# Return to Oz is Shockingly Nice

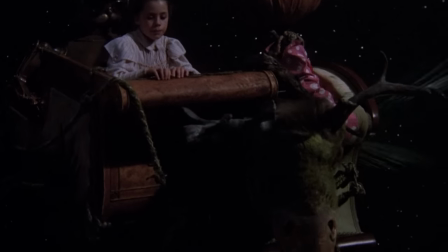[8:17]
Jack Pumpkinhead. Kind of self-explanatory. The Gump. Hehe. Gump. All from the later books.
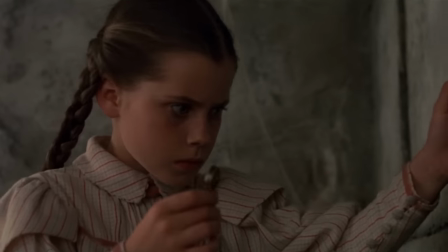[8:21]
All a little more tangible and real. Maybe too real. And that's part of the objective of this new journey.
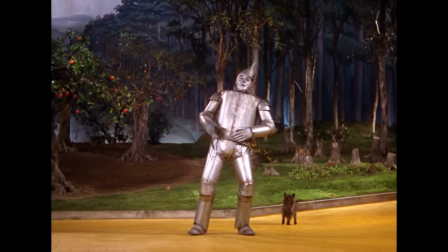[8:27]
The MGM film was very vaudeville. It was a spiritual successor to the work Baume had done, realizing the books as plays. so it has a theatrical, stagey quality.
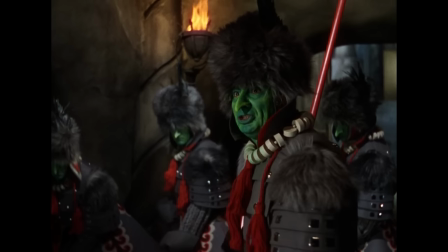[8:36]
Every set a tableau, shot from one side, and the characters people in obvious makeup and costumes,
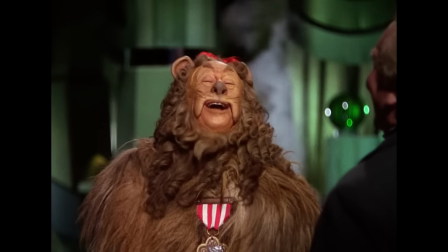[8:41]
Judy Garland playing much younger than her real age, or suggesting the look of a lion or scarecrow or tin man,
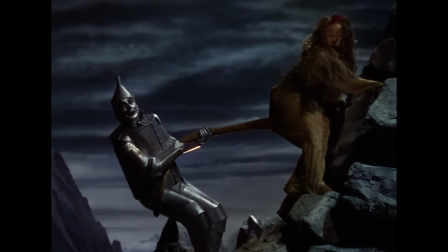[8:47]
and letting our suspension of disbelief do the rest. Nothing wrong with that, it's part of its charm.
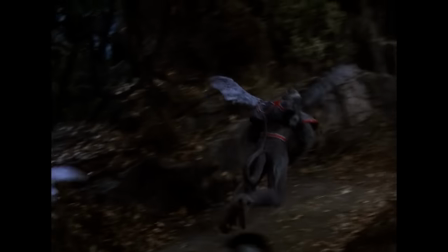[8:52]
But with special effects having moved so far on, merch wanted to bring Oz to life more literally,
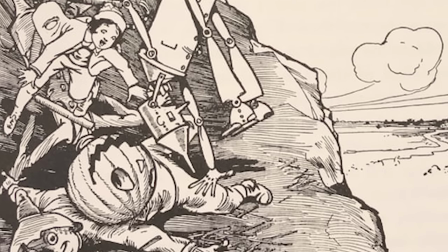[8:57]
hoping to directly adapt the illustrations of early versions of the books by William Denslow and John R. Neill,
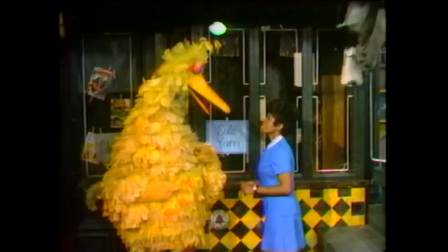[9:02]
and inspired by what he was seeing happen in television and film. I had the experience, as my son was growing up, of watching, with him, watching the American television program Sesame Street.
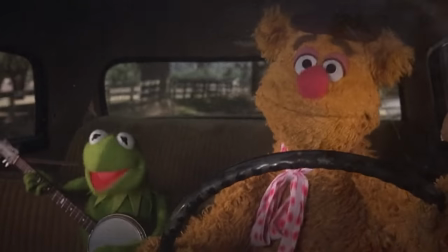[9:13]
Something about the Muppet approach to technology,
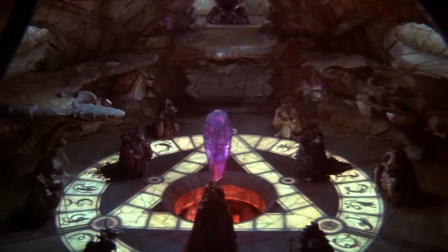[9:18]
and they had gotten over the years very sophisticated in their use of puppets, that sensibility made me think that maybe that could be linked to doing a sequel to The Wizard of Oz.
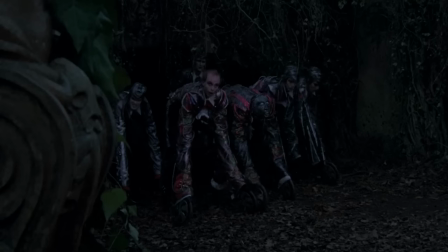[9:33]
Production-wise, there's a bit of everything going on. Puppets, elaborate costumes, stop motion, animal husbandry.
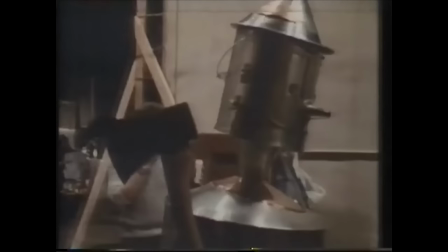[9:39]
I think one of the big reasons people love practical effects outside of their physical fidelity is because they love the narrative of problem-solving.
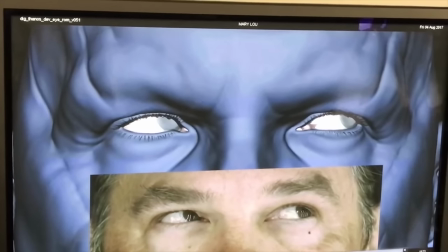[9:46]
CGI certainly has a lot of similar stories to tell, where it took human ingenuity to figure out how to best convey an idea.
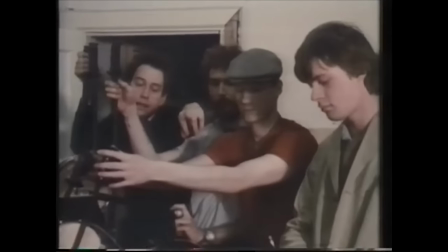[9:53]
But there's a valiant simplicity to someone going out to their garden shed and figuring out how all these thoughts are going to practically exist on film,
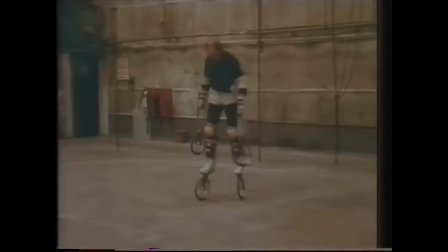[10:01]
something that can be solved purely through physical skill, and this film is like the poster child for that.
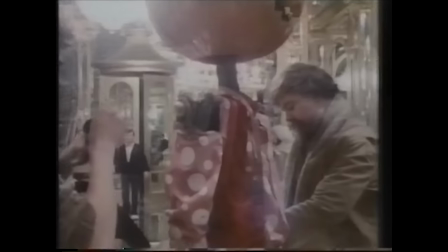[10:06]
Because all the denizens of Oz in the books are so strikingly different from one another, there's not any single technique they can pull out to tackle every character.
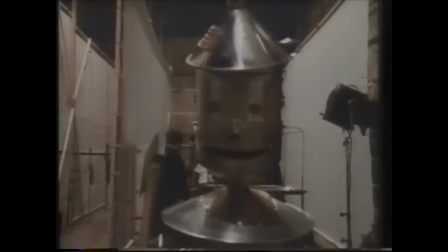[10:13]
But that works fine, because it means they have their own personality that comes out of the unique ways they're built to move,
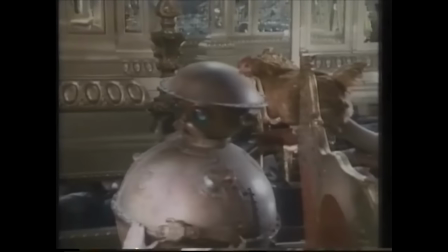[10:19]
and with few major stars taking up the already steep budget, the puppeteers could provide it all.
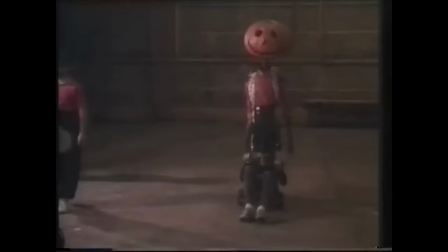[10:24]
Brian Henson himself took on the role of Jack, providing the voice and performance of easily one of the most unwieldy puppets I think exists on film.
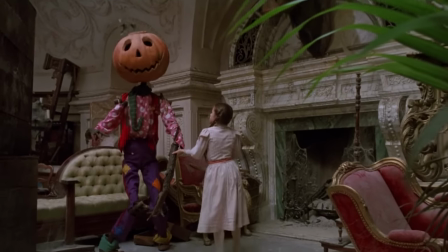[10:31]
But that adds to his nervousness, his precarious thrown-together quality, like he shouldn't really be, not unnoticed by movement coach Pons Marr.
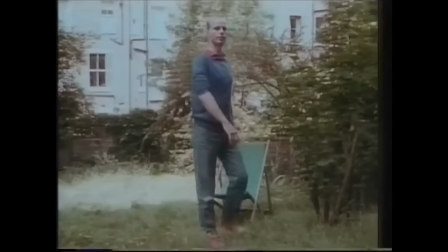[10:39]
He would be stiff like this, he would hold himself upright like that.
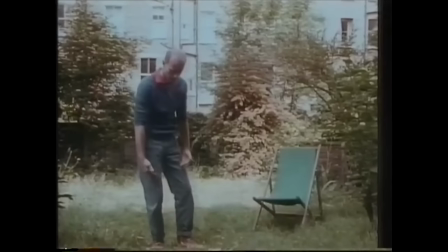[10:44]
Whereas the puppet didn't have all this to hold himself up and it was more like this.
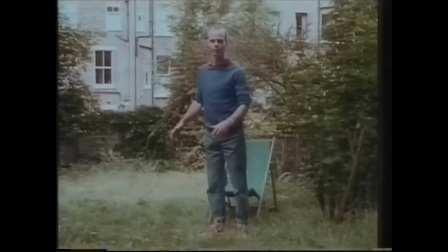[10:51]
I had to take Stuart and get him out of being really rigid to being able to be loose and give a little pop to his knee.
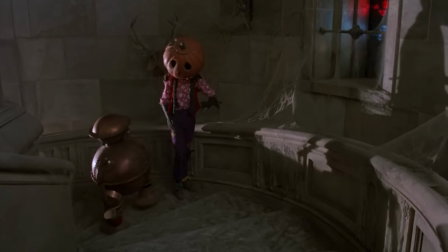[10:59] Do you understand all that TikTok? I understand it better than you do.
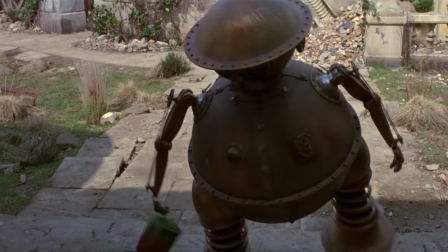[11:06]
TikTok has a full person inside of him, but not anyone short, no no.
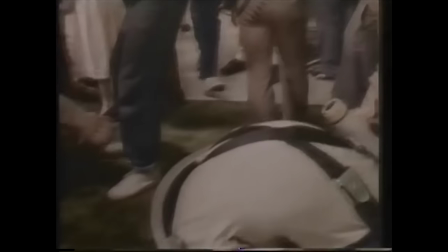[11:09]
There's a full-on athlete in there, hunched over with his legs between his knees, staring at a monitor up his arse, moving about by listening to the sounds on set.
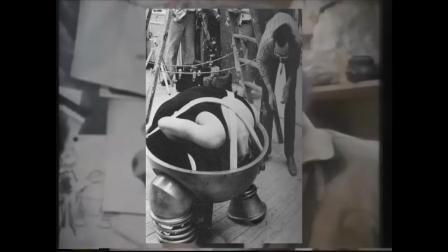[11:17]
Oh, pain. If the scene went longer than two and a half minutes we had to stop and break the scene into bits so that michael and tick tock could complete the scene without dying of suffocation or heat stroke this gang of rowdy boys known as the wheelers had to come up with an entirely new
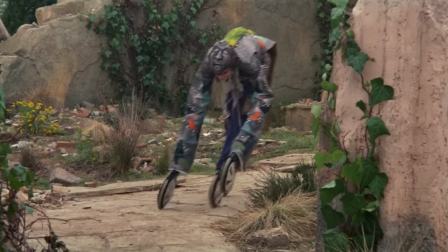[11:34]
way to move as one of baum's stranger creations looking like starlight express was still stinking up theaters they're
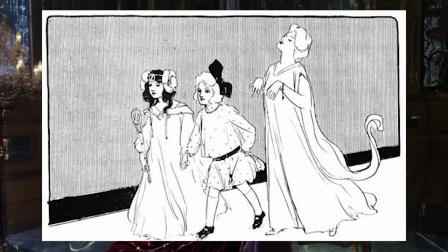[11:40]
not as faithful to the books in how 80s they appear same for all the villains but i feel that's by design.
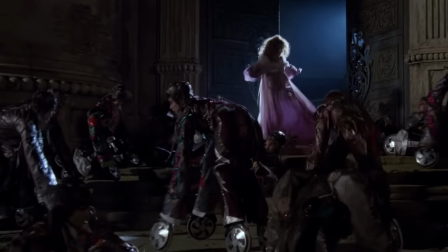[11:46]
With such traditional takes on the heroes, the villains come off as a little more garish,
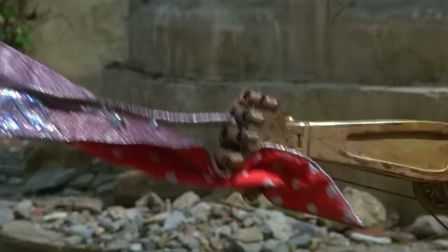[11:50]
which ties into what I feel the film is doing and, in the wheelers case, is really all they have to their advantage. Return to Oz is a practical effects treasure trove with countless stories from some eccentric individuals who love the craft.
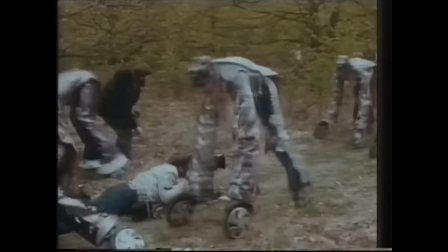[12:16]
Applying textures I think fit Oz perfectly.